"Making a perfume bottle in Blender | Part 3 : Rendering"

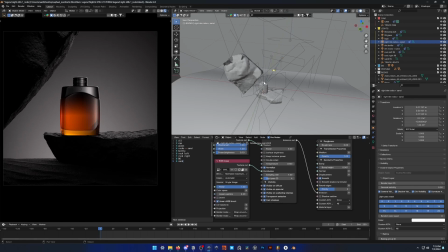[8:04]
If you place them at very like different angles, it can start to look a bit unrealistic, right? Which makes sense. Say if my bottle only had a light from the front right, and then the rest of my scene had a light from the back left, that doesn't really happen in real life.
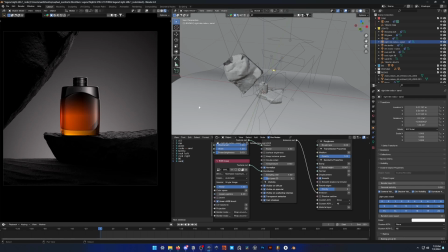[8:23]
So it can start to look a bit weird. But yeah, I think it's if you do it right, it's very useful to use light linking like this. So if you want, I didn't explain how to actually do it. You just come here in your light nodes, in your emission,
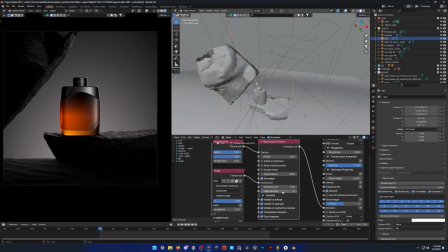[8:40]
black body or texture emission, there's going to be a light pass ID, and then you select your object, and you can disable whichever IDs you want. Now you can select multiple objects at once, and if you press Alt and click on these here, it's going to update all of them at the same time.
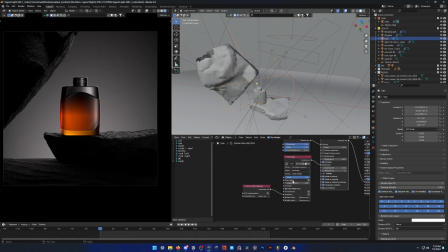[9:01]
Alright, and final thing I didn't mention, I've got some gobos going on my lights. It's just a gradient, like a circular gradient, just so we don't have these sharp edges like this. And yeah, you just take a RGB image, plug it into distribution,
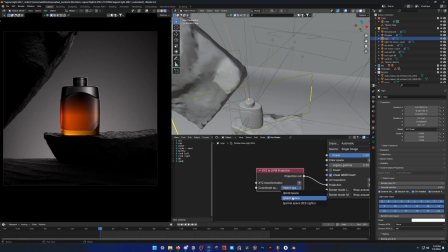[9:20]
give it a projection XYZ to UVW, object space, and yeah, that's how we did that. Whenever you're lighting reflective surfaces like glass or glossy plastic, you pretty much have to do this.
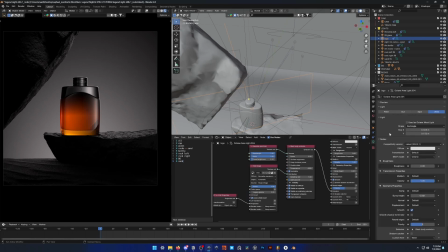[9:37]
Unfortunately, in Octane, there's no like default way to make the edges of your light softer,
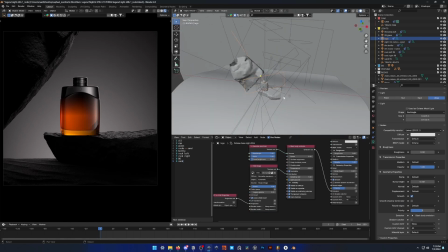[9:44]
so you have no choice but to use a gobo. Alright, and I think that sums it up for the scene.
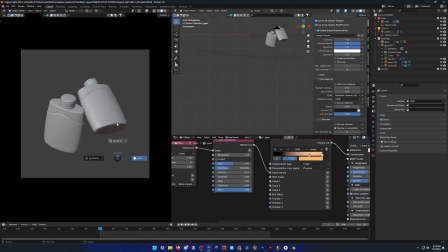[9:52]
Let's move on to the next one. Alright, let's have a look at our second render here.
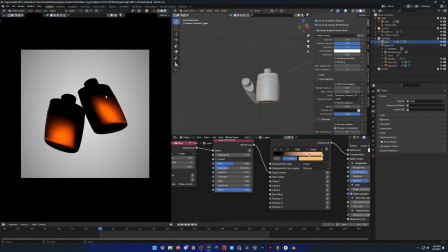[9:58]
So for this one, yeah, I just wanted the only light to be a backlight,
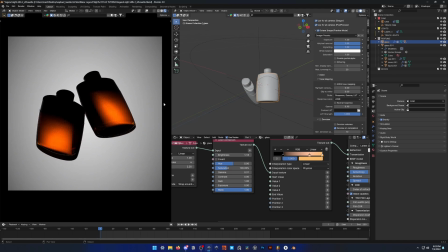[10:04]
so to have the silhouette of the bottles. So yeah, I mean, this one's really simple. Let's see here. So I've got my bottle that I duplicated, just kind of rotate it around to make it a bit more interesting.
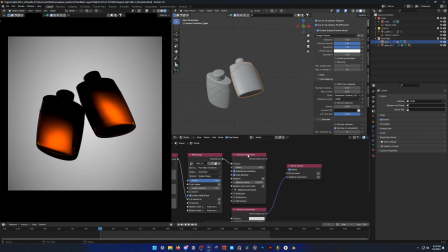[10:21]
Again, I'm not using an HDRI here. In fact, I'm not even using a background. I just got the visible environment plugged in here. And if you want to use this, it's really useful because you can set it to a solid color.
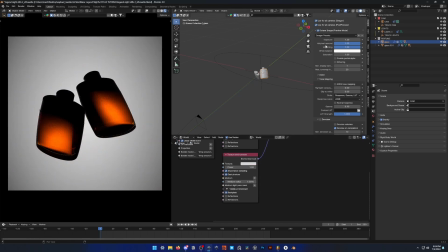[10:37]
Just make sure backplate is ticked on. And also, I have my vignetting set all the way up.
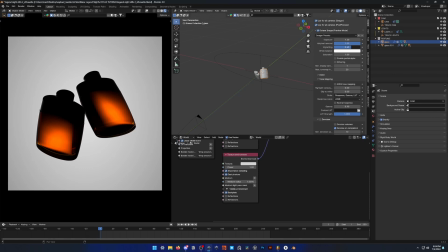[10:45]
It's maybe a little bit too much. Might want to bring it down a bit. But yeah, I think this looks kind of flat and boring.
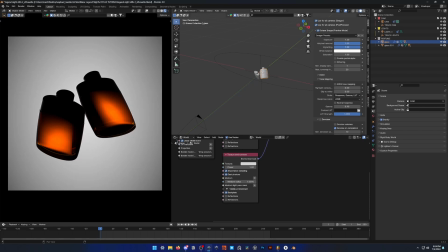[10:52]
But when you add in the vignetting, it's looks a lot better. So it's probably fine like this actually. Maybe 0.8 or 0.9.
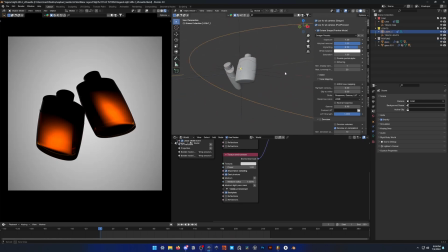[11:06]
And as for the lighting, only one light, super simple, really big ellipse here. I just played with the placement and the sizing until I got something that looked pretty cool.
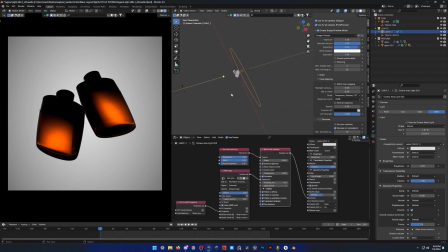[11:20]
It's maybe a little bit too strong actually. Might want to move it back a bit.
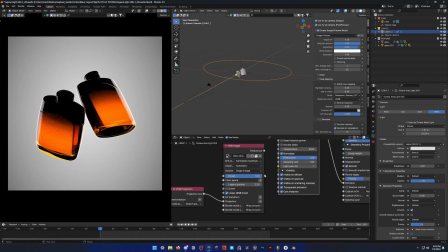[11:25]
But yeah, I'm also using a gobo here, because if I don't, you can see this what it looks like. Not good. To get that nice soft lighting. And that's pretty much it for this one.
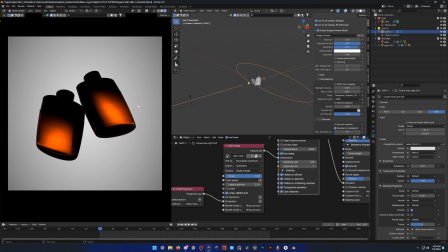[11:39]
Again, super simple, but I think it really looks pretty cool with the silhouettes and just the orange coming through. So yeah, pretty nice. And let's have a look at our last one.
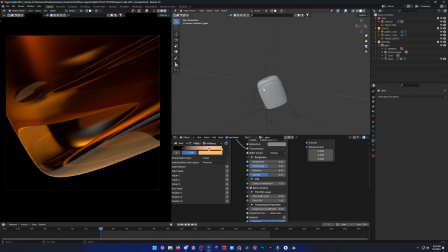[11:52]
Alright, and here's our last one. So I tried doing a close-up on the logo, but it just didn't look that great.
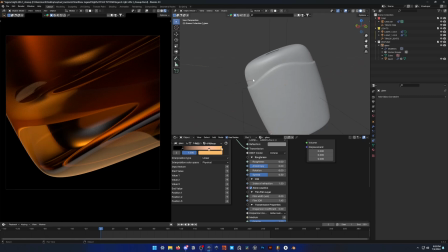[12:00]
I went with something a bit more abstract, with these nice flowy shapes here. I think it just looks really cool, and you can get so many iterations of it pretty easily.